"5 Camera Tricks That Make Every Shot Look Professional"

Here's another fantastic example from Heat, one of my favorites.
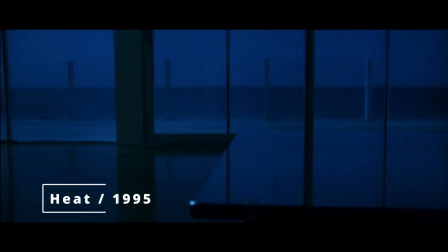At first, it looks like a David Hockney painting, an abstract pool reflection.
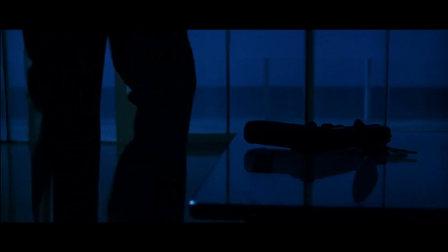Then, De Niro walks in, sets the gun on the table, and your entire perception rewires.
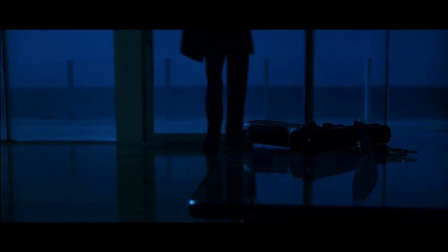That moment of recognition, that snap, reactivates the audience's senses.
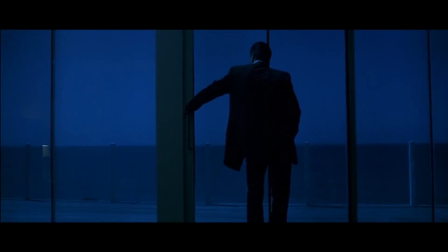It's a brilliant way to keep viewers engaged, curious, and alive inside the story.
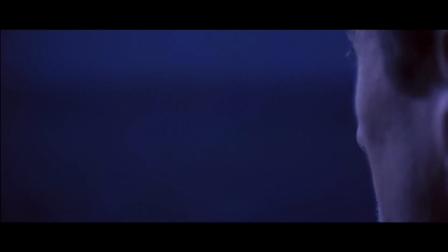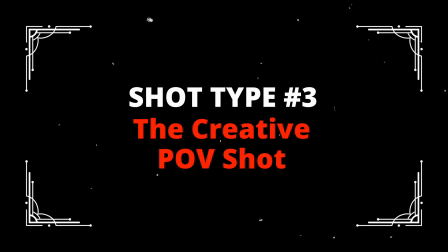Now, we all know the standard POV shot. Show the world through the character's eyes. But here's where the magic happens. Give us a POV that we don't expect. The POV of an inanimate object, the POV of an animal, the POV of something dangerous, the POV of something we're not supposed to see through.
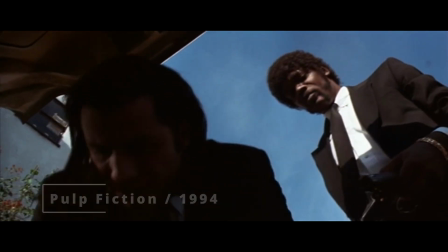Tarantino loves using the POV from the trunk of a car. We're literally looking up at the characters, trapped, or in Jaws. Spielberg's shark didn't work, right? The mechanical thing kept breaking down.
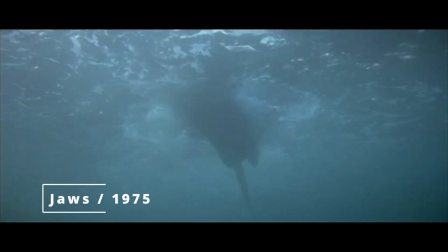So he had to shoot something. He shot from the shark's POV.
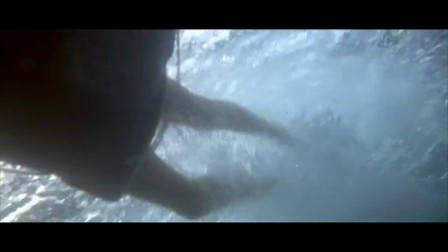Accidentally, he creates one of the most terrifying sequences in movie history.
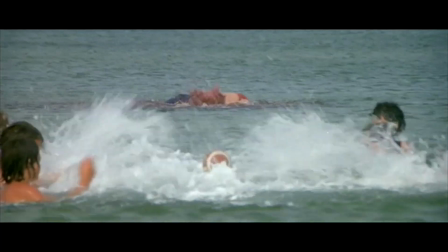Because what's scarier than something watching you that you don't know it's watching you at all?
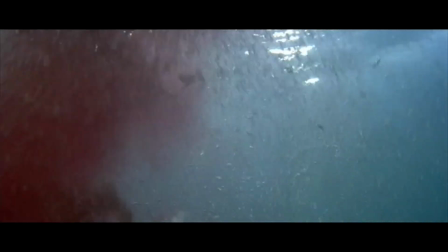People never looked at the ocean the same way again.
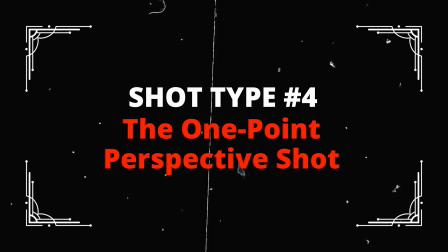This is, of course, the Kubrick special. All the lines in the room converge into one central vanishing point.
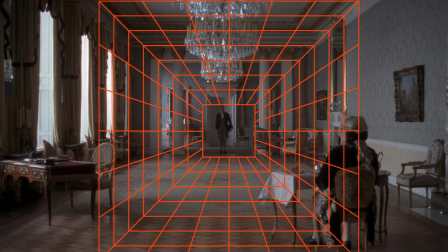It's geometric, symmetrical, hypnotic. But here's the genius most people miss.
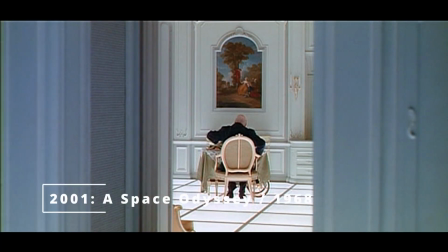To see a room like this in real life, you'd have to bend down about 2 feet. You'd have to look at it from the eye level of a child. Kubrick forces you into that perspective.
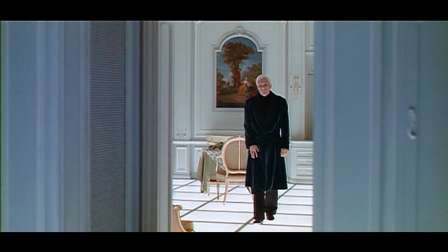He takes you back to a place of innocence, curiosity, vulnerability.
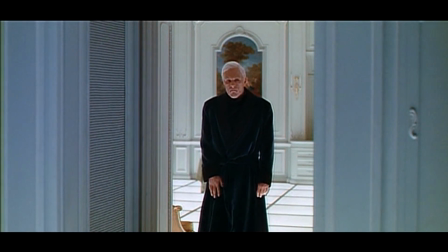You're seeing the world with fresh eyes again, the perfect emotional state for his stories.
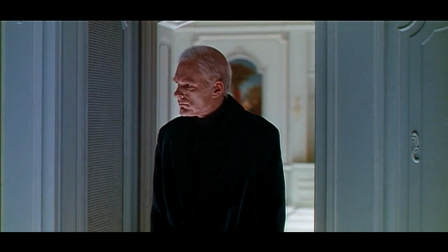This is why his images feel so iconic, so otherworldly, so psychologically charged. Absolute, out of this world brilliance. The Oner is a scene done in one continuous shot, no cuts.
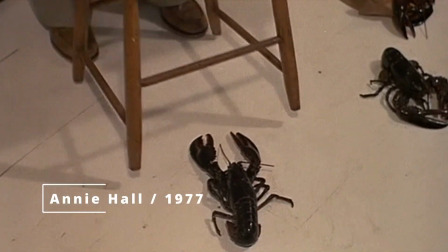We keep waiting for the cut. Our brain expects it, but it never happens.
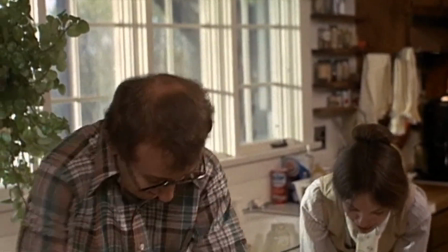What happens? We're forced to listen,
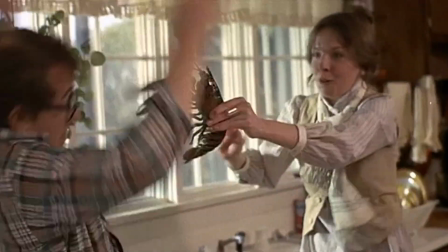observe, stay present, and experience the tension in real time.
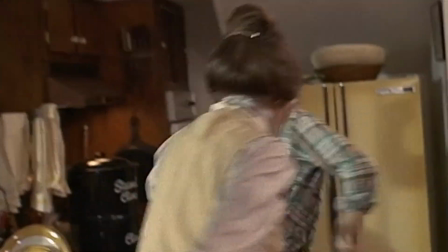Now, the human eye drinks up whatever's mesmerizing in a frame in about 5 seconds.
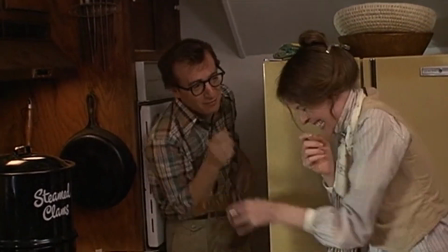After that, if the filmmaker doesn't cut, we start paying attention to deeper layers.
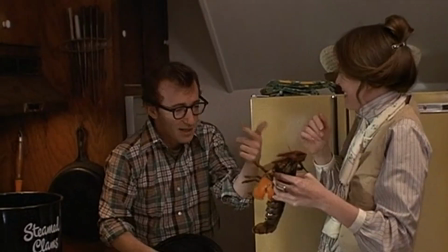Performance, dialogue, micro expressions, pacing, subtext. Woody Allen is the master of this. He sits the camera down and says, just listen to these people.
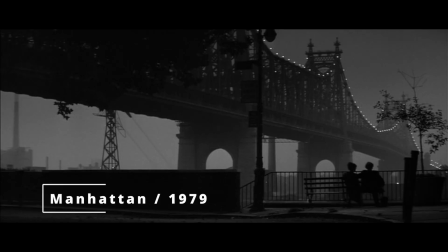Great city. I don't care what anybody says. It's just really a knockout, you know? It's... Well, I think I better head back. I've got an appointment with Yale for lunch later on.
The result is intimate, raw, and deeply human.
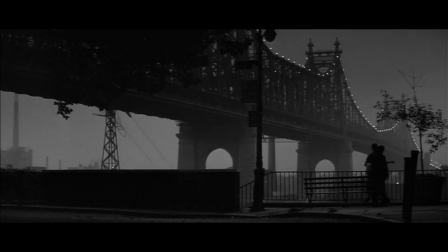These aren't just cool shots. They're tools of communication, ways to wake up your audience, make them feel alive, and pull them into your story.